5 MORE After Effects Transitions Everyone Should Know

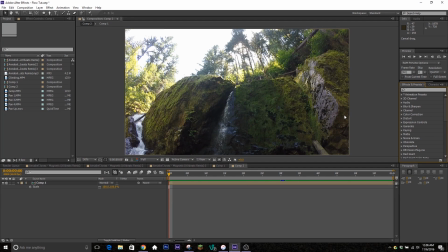(0:00)
Yo guys, what's going on? It's your boy Soren here today with another video, and back by popular demand, we're gonna bring you 5 more After Effects transitions that you need to know. So today we're gonna be going over another 5 simple ones that are used quite often.
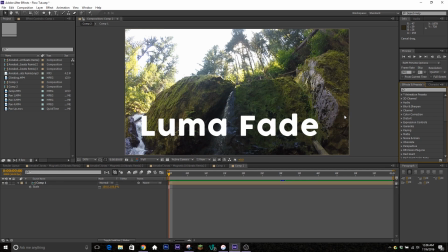(0:13)
This is gonna be the displacement map, warp, luma fade, half and half, and the swirl slash vortex effect. So we're gonna go ahead and get it started out real quick with the displacement map.
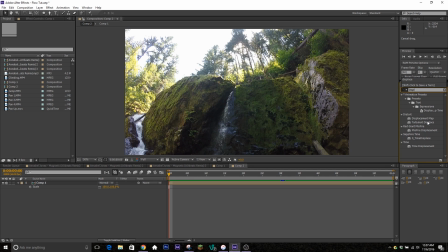(0:26)
This one is the most highly requested, and it's pretty easy, which is good to know. So you're gonna go ahead and go over to your effects and presets, or you can go up here to effect and you're gonna go and find the displacement map. You're gonna put that on. It's gonna mess it up a little bit here at the start, but we're gonna fix that.
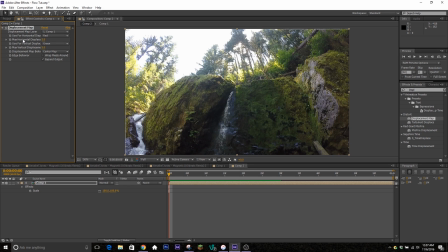(0:41)
So one thing you wanna make sure is that you change the horizontal displacement to saturation and the vertical displacement to saturation as well. You're gonna turn both of these values down to 0.
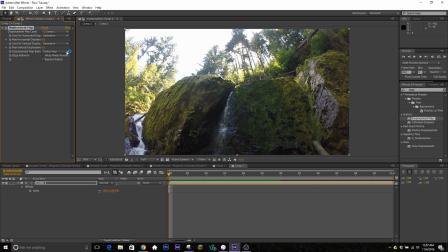(0:55)
And then when I like to do this, I like to make sure I'm just doing it on one axis. So you can either go just the vertical or you can go just the horizontal. It doesn't really matter. Today, I'm just going to use the vertical because that's what I use the most. And also make sure you turn wrap pixels around. Something to make sure you know. All right, so you're going to go ahead and keyframe the vertical displacement at 0.
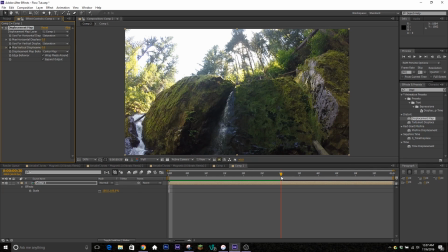(1:14)
You're going to go to the frame right before your clip switches over. So about right here for me.
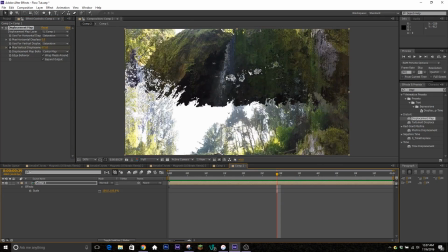(1:20)
And you're going to turn it all the way up to... let's see here, we'll say maybe 600,
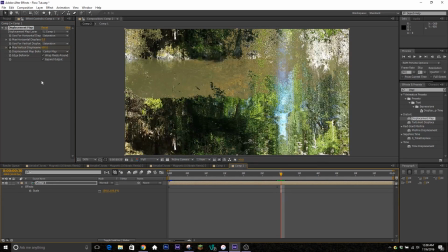(1:29)
and then you're gonna go to where the clip switches over and go to -600.
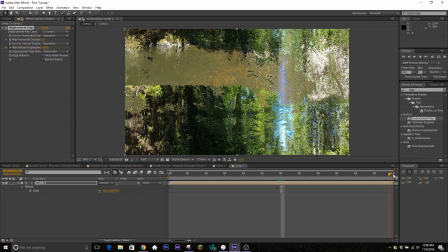(1:35)
These values can be different or whatever you want. Just play around with it a little bit, see what you like, and then at the end of here, gonna go back to 0.
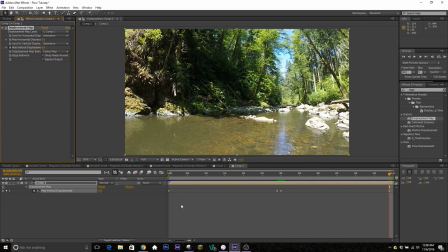(1:41)
Of course, if you hit U on your keyboard, it'll bring up those active keyframes, and then to easy ease them, you can highlight them all here by clicking and dragging, or you can just click on the word max vertical displacement to highlight them all. And then you can hit F9 on your keyboard as a shortcut to easy ease, or you can just go over to the graph editor.
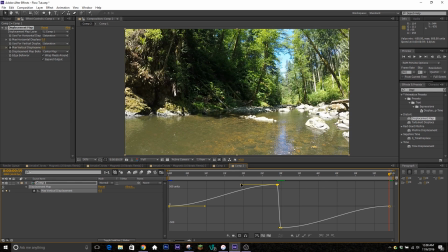(2:01)
And then once you're in the graph editor, you're gonna go ahead and make sure you turn these handles so that way it starts out slow and ends up fast, and then it comes out fast and ends slow. So if we go ahead and give that a RAM preview here real quick, we'll see how it looks.
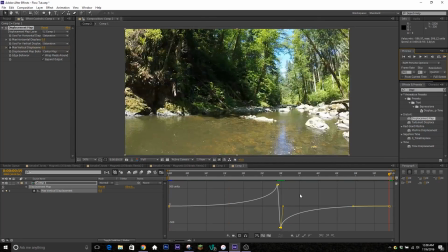(2:18)
So it gives the effect that it's moving down. If you don't want to use saturation, another one you can use is luminance.
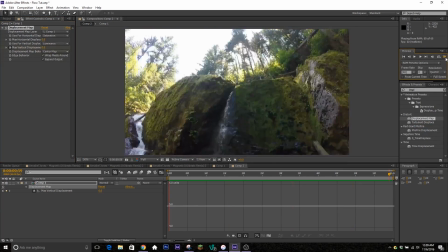(2:25)
This is another one that I use quite a bit. And I have give you a bit of that effect. That one's pulling a lot more pixels.
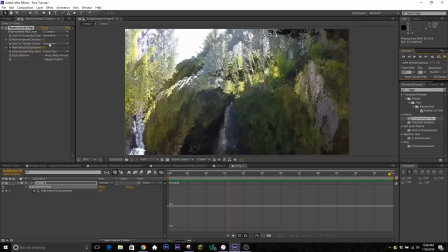(2:32)
So it really just depends on what you want to see. You can mess around with that a little bit more. Get the effect you're looking for.
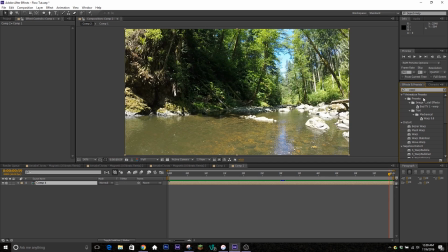(2:37)
All right, so the next thing we're going to be going over is the warp transition. This is another stock effect that you should have in After Effects. Go ahead and look up warp, and it's called just simply warp, none of the other ones. And then go ahead and put that on.
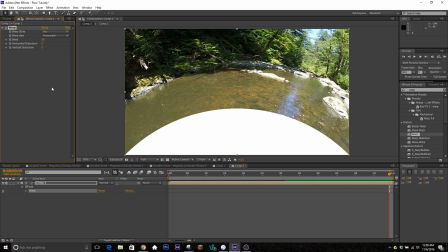(2:48)
Right away, it's going to look really weird, and something to note about this is it does not work if you have a motion tile on the layer. So if you want a motion tile on, make sure you put that in a different composition than this one, so either composition level above or below.
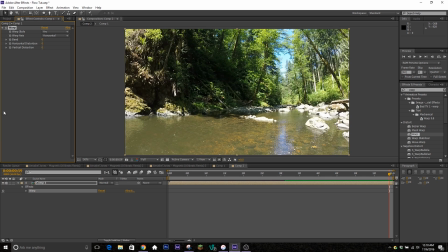(3:03)
But you're going to go ahead and change the bend to 0 so your clip looks normal here, and change the warp style to fisheye.
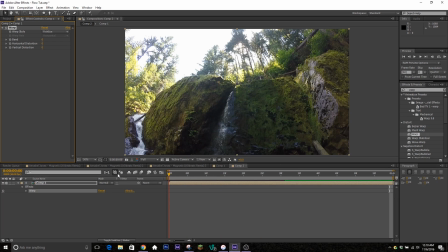(3:11)
And then now what you're going to do is go to the beginning of the clip, hit the bend at 0, and then go to about 5 or 10 frames before, maybe somewhere in between,
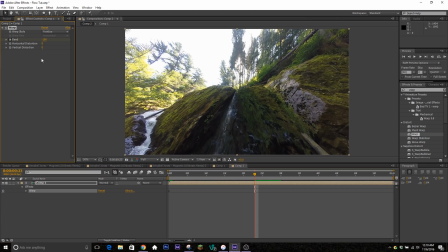(3:25)
we'll go 7, and turn the bend all the way down to -100, and that should give that little pull-out effect that we're looking for. And then you're going to go all the way back up to where the clip changes and put it back to 0.
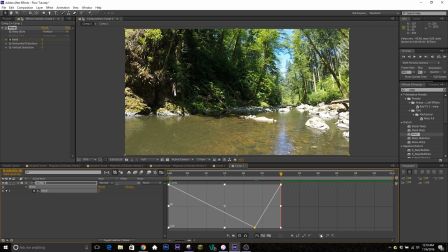(3:38)
Now, like always, we're going to easy ease these keyframes. I'm just going to hop in the graph editor here, easy ease them, and then... one thing to do is with this warp, it wants to seem kind of bouncy. So we're not going to do our normal thing where we pull the handle all the way up.
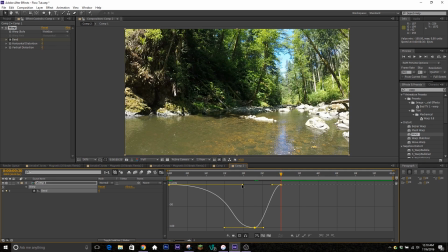(3:54)
We're actually going to leave these down and just pull this handle out so it gets there, but it will stay down and bent for a little bit.
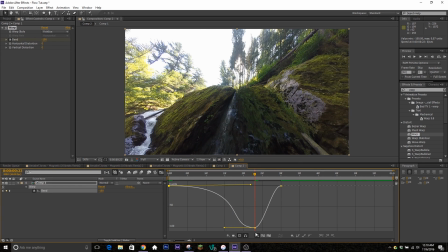(4:01)
So it looks like it's kind of stretching there and slowing down. And then on this last one, you want to actually be fast.